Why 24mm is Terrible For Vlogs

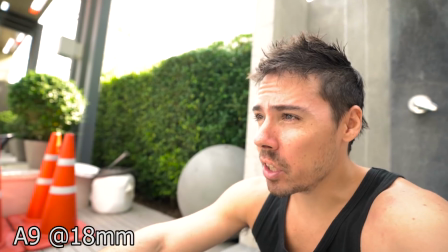462s
So in my opinion, if you're on the Sony, you got a Sony full frame A7 III,
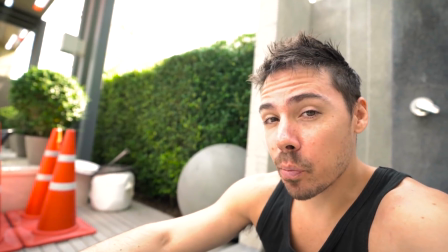467s
your best two options are going to be that Zeiss Batis 18mm f2.8 or the new Sony 24mm f1.4.
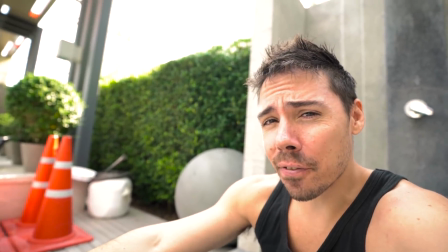476s
neither are stabilized unfortunately god
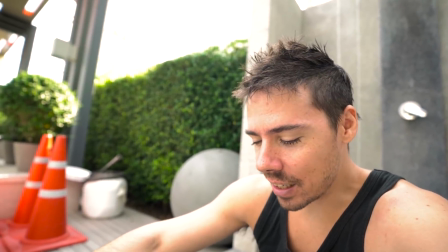481s
that just hurts it hurts the gut so if that's more important
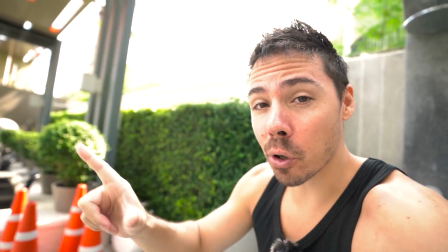485s
to you then the 16 to 35 f4 would be the only other option
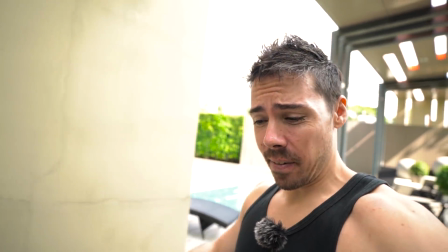490s
because this one isn't stabilized and as we walk it's
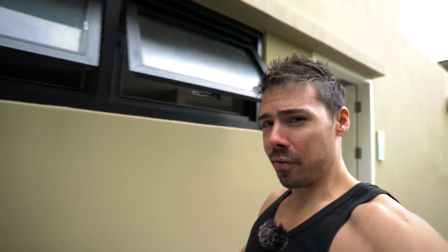496s
doable but it's not perfect it's not like the Sony X3000
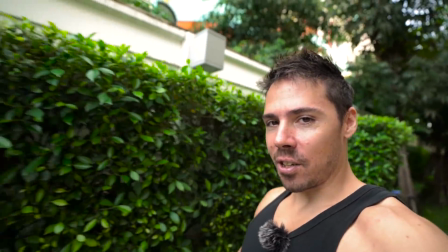500s
which we will test in a second but
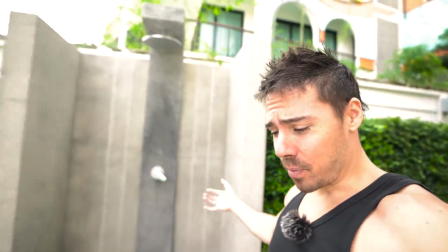506s
it's doable so this is what the 18 would look like if you had the zeiss baddest exact same specs 18mm f2.8
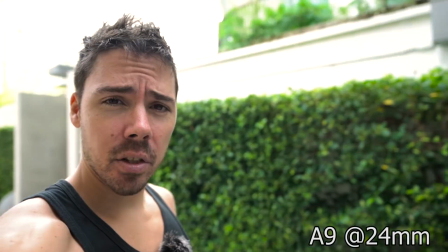514s
life is good and then the 24mm 24mm vlogging in my opinion is just
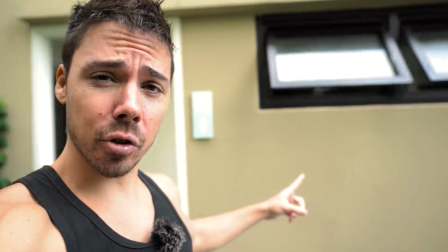520s
not as fun and also for the sit down videos the sit down videos 18 is more engaging
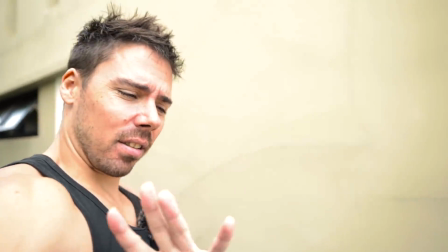526s
24 you're a little distant it's like Stay away from me. I'm too good for you
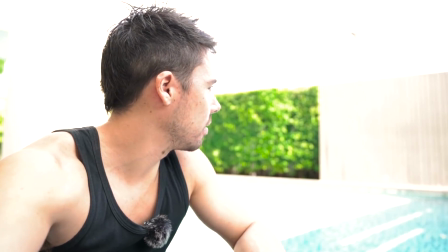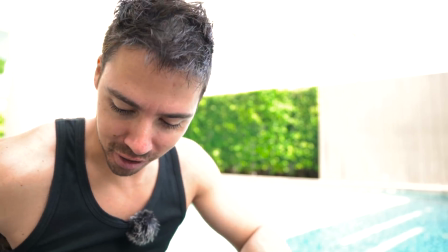538s
Can you hear those advertising trucks? Ridiculous.
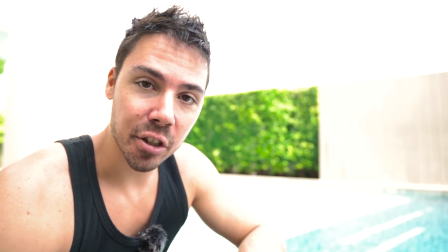543s
So here's the 24 mil if I decided to crouch down beside a pool and pee in it
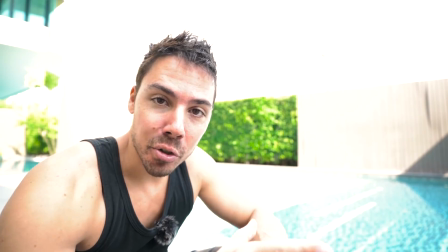548s
This is what this footage would look like whereas you zoom out to an 18 mil God damn it.
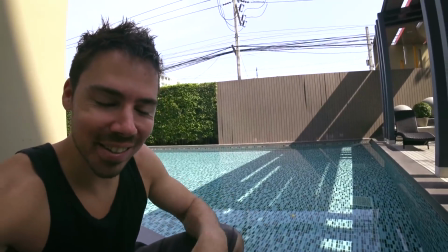554s
My battery ran out right when I was testing the 18 so we're on the sony x3000
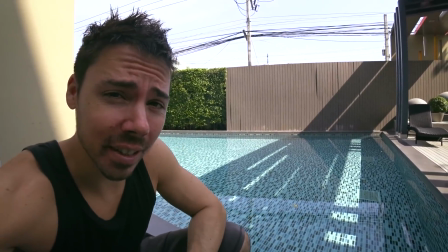559s
now which is a 17 mil equivalent you can't beat this
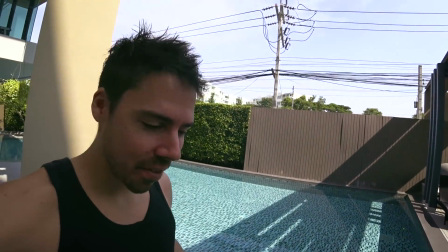564s
thing i sold my g7x for this to fund this purchase and i
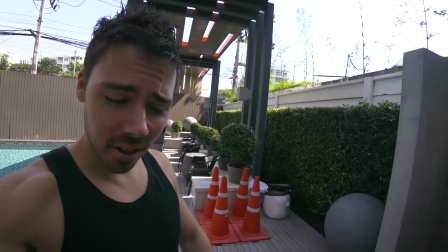569s
couldn't be happier the stabilization is so key we'll do a little bit of
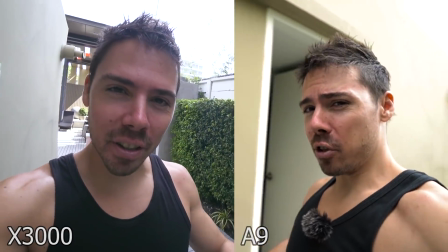574s
side-by-side tests against the sony i've never done that outdoors but in good light which
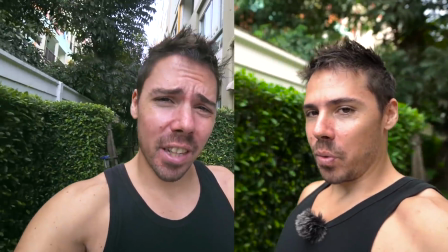579s
this isn't perfect light you can't beat this thing you can't
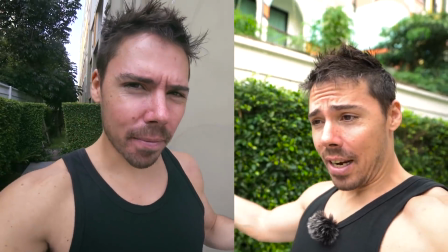584s
you wish you could so in my opinion all those one inch sensor cameras with
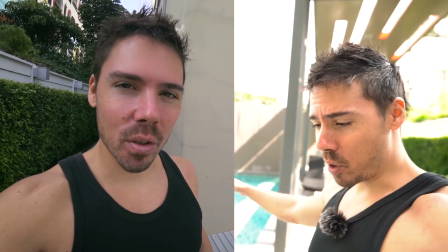590s
the 24 mil no don't even waste your time wide is best
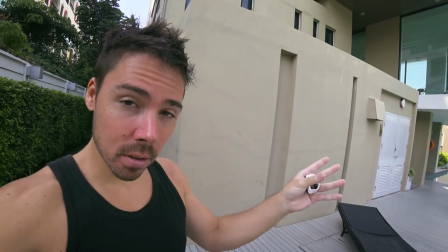595s
16 to 20 ish we'll see i'll review that 24 footage
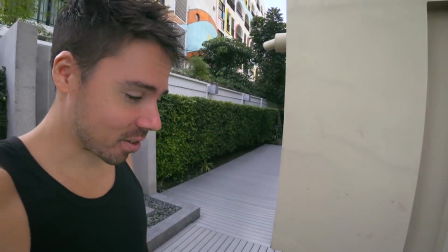600s
because i would like that sony gmaster lens 24 f 1.4 tell me down below
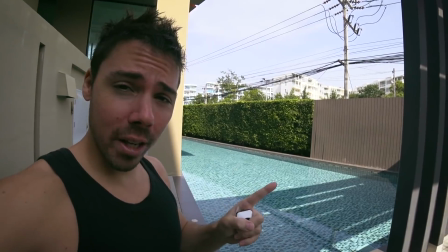605s
what your favorite vlogging focal range is and for just human interaction
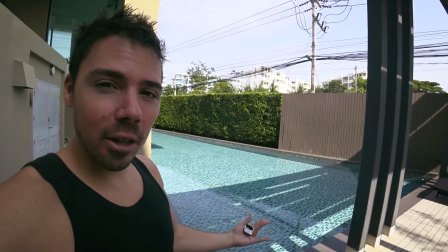611s
in general i find the the wide angle lenses are just so much more engaging it's
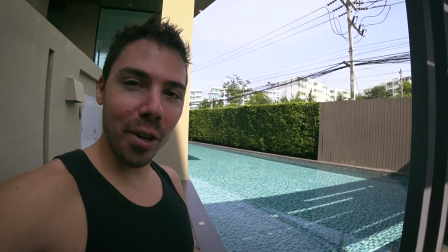616s
like you're there people can tell when you're super far away with my panasonic
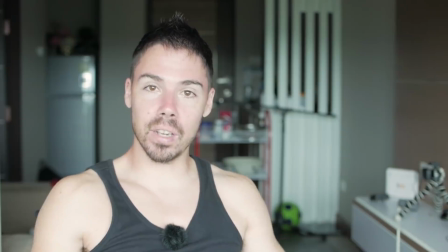621s
g85 i need to film on that 50 mil equivalent and it's way back it's like 10 feet
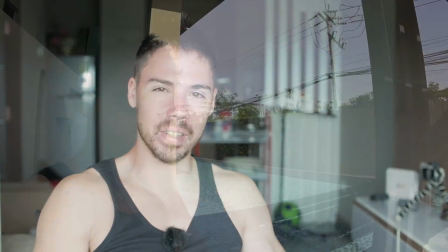626s
back there and then yeah sure you look a little more professional that's
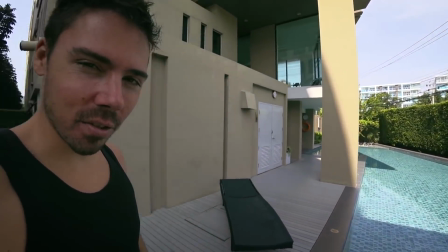631s
not what you want get over yourself get over yourself
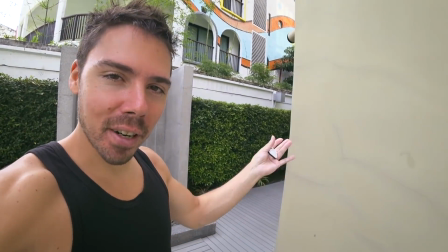636s
so yeah it has its place the 85 mil in a professional oh
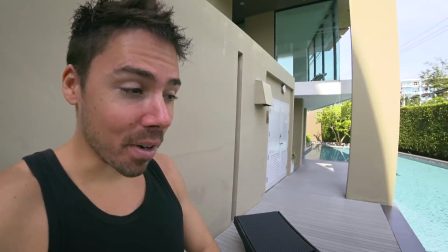642s
join my business team video but if you're just sharing your life you want people
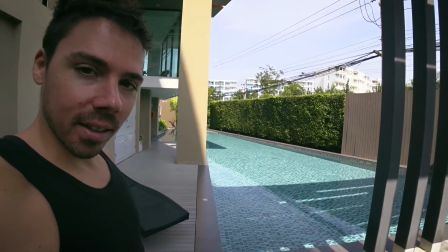647s
to relate with you and that's what this does wide angle and
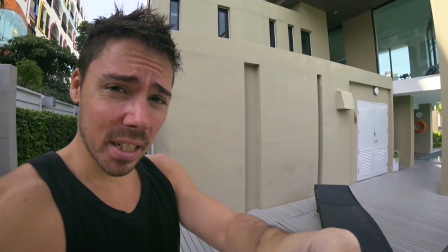654s
the audio so important with the 17 mil this thing is right there that's how
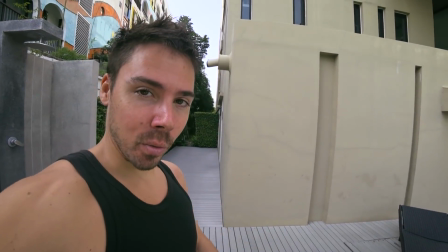659s
far we are a little bit we're talking nine inches here then you get
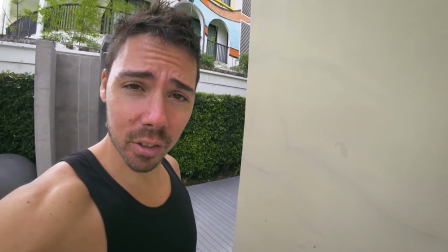665s
good audio even though there's traffic in the street motorcycles driving like assholes why do you take the muffler off,
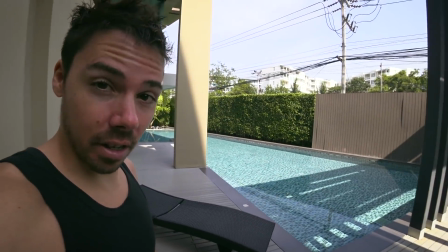671s
put it on, I'll muffle your dog, then you'll learn.
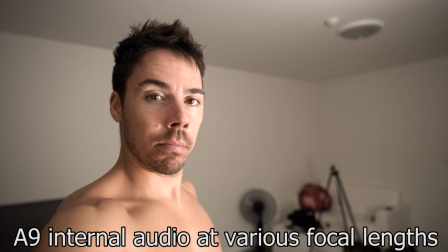676s
24 millimeter fully extended versus 18 fully extended.
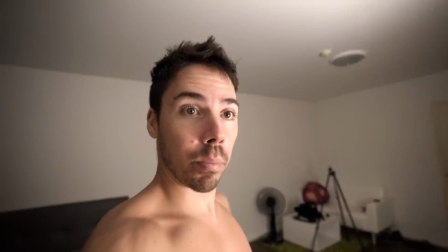684s
Now what if we bring it in a little bit?